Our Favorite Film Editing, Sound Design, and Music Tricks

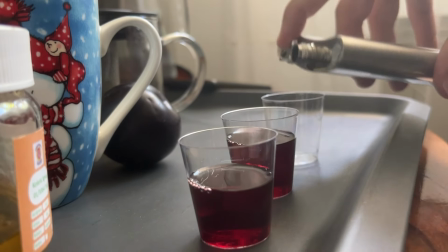[0:03]
Today is July 20th and it's it's been 53 years since the moment they landed on the moon.
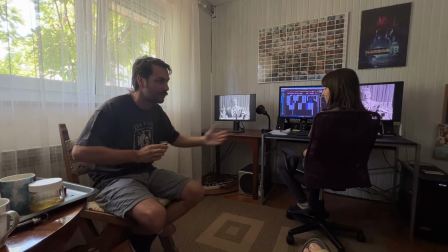[0:11]
And today by sheer coincidence we are editing the scene with Neil Armstrong and we thought it's the most amazing thing ever and we really need to have a toast.
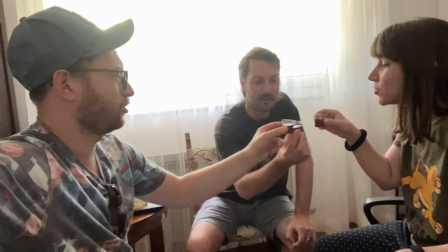[0:20]
Cheers!
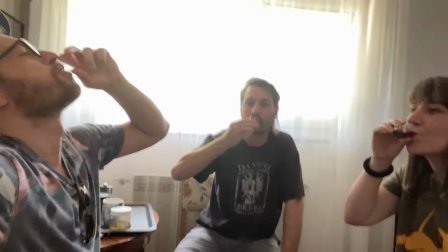Today we'd like to talk about editing. We filmed with two cameras we had many many hours of footage yeah and I think that the two of us we are not that organized, so we would probably get lost in it. So we hired an editor called Monika. She's obviously a woman and Monika and she basically did all the dirty work. She took all the material, all the audio files. She had to organize everything, sync everything. So when the first day we came to the editing, everything was prepared for us. Yes, which was great. Yeah. And of course, the first question was how do we even start, right? Where do you start editing? First off, you need to set up the characters. You have to see the dynamic between those two characters. But there are also different takes we filmed on the set. Sure. Some with more energy, some with less energy, some funnier, some more serious. Yeah, some are more realistic and some are over the top.
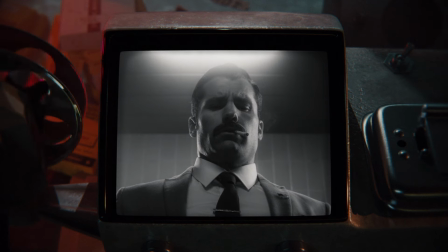[1:26]
For instance, for Jacqueline Kerr, he's a very comedic character, right? And then when you come to the edit, you want to see, is he totally a parody? or is he more realism with bursts of comedy? You have to find the voice, I guess, of the character and who he is. This is one aspect of editing, the emotional side of the characters. And there is another side, which is technical. So we have different types of shots.
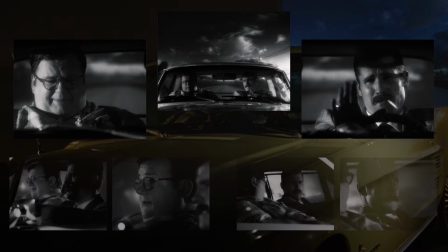[1:52]
We film them together, we film them separately, we film them over the shoulder, stuff like that. The best thing is not to just randomly start throwing shots together, right? So we always try to find the logic in the scene. We talked about it more in the storyboarding video as well.
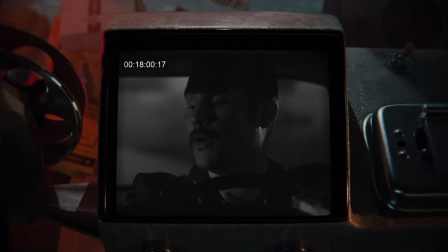[2:05]
There has to be a directing plan behind it. Exactly, right? If they start the scene and they're not really friendly, we would keep them separately, each one in their own shot.
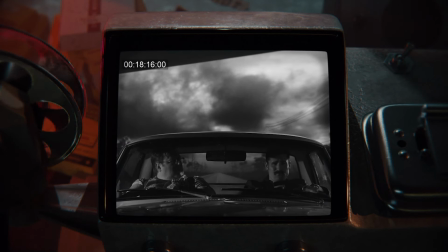[2:14]
Then you add a two shot of them being together, but then when the scene comes to climax, then you suddenly change the side, right?
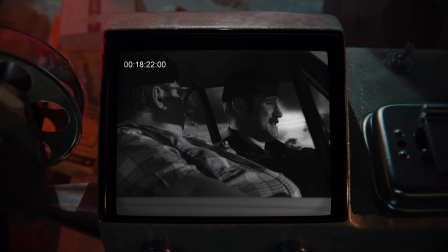[2:20]
You go from the profile. So there is again this switch of dynamic. Because the idea is how to keep it fresh. How to keep it fresh for three minutes and It's just two people talking. If you have an extreme close-up, you would probably save it for the last, for the impactful moment.
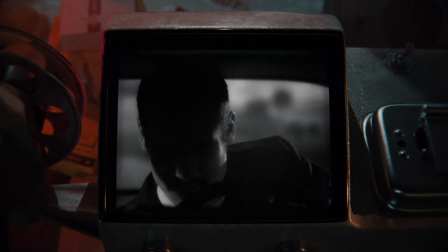[2:37]
You remember those westerns of Sergio Leone? He was always building up towards the ultra close-ups. That was something he leaves for the finale. One other thing that we often use is a subtle zoom on a character. When you film, you can zoom on the lens, but it's more complicated and you have to have a zoom lens and stuff like that.
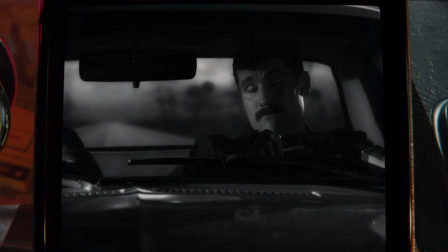[2:56]
So we mostly use it in the post. We just zoom in the shot a little bit. you can always get 10-15% of zooming into the picture without the picture losing quality, right?
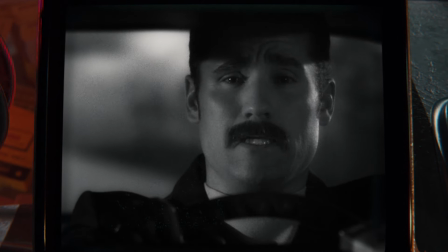[3:05]
The whole point, the philosophy, is you try to draw the audience into the psychology of the character, into the story. Yeah. That's the whole purpose of a slow zoom shot, I guess. For me, it works really well when I see it in other movies as well. When somebody starts talking something, you know, a story or something, and the camera starts, you know, going... You know it's important, right? You know it's important, it sucks you in. Yeah, it always works. cool technique. After a while we edit individual scenes, but at this moment we don't have any visual effects. There's no wide shots, no landscapes, no nothing. And we also didn't film inserts yet, right?
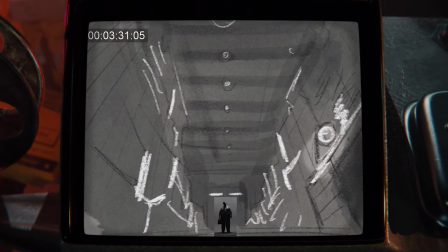[3:41]
And what we would do first, we would use the storyboard pictures, right? If we drew on a storyboard, a car passing through the road, we would just put this picture in.
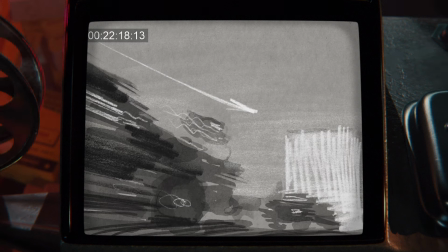[3:49]
And this is more for information, just to know what's happening. Yeah, sometimes if we came up with some shots during editing, we would just try it tightly or something happens, right?
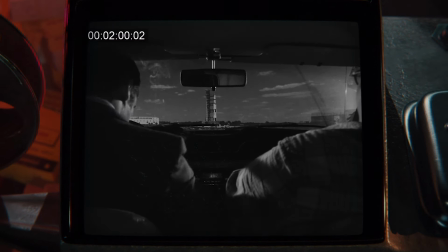[3:59]
The problem with storyboard pictures and written stuff is you don't feel the rhythm. There's no length in the shot, right?
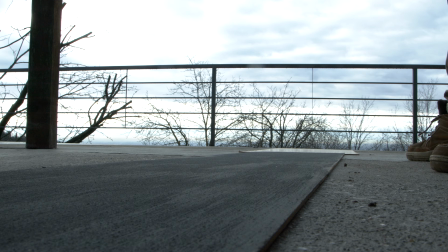[4:05]
You can place it for a couple of seconds, but you don't know how it feels. That's why we did a series of experimental shots.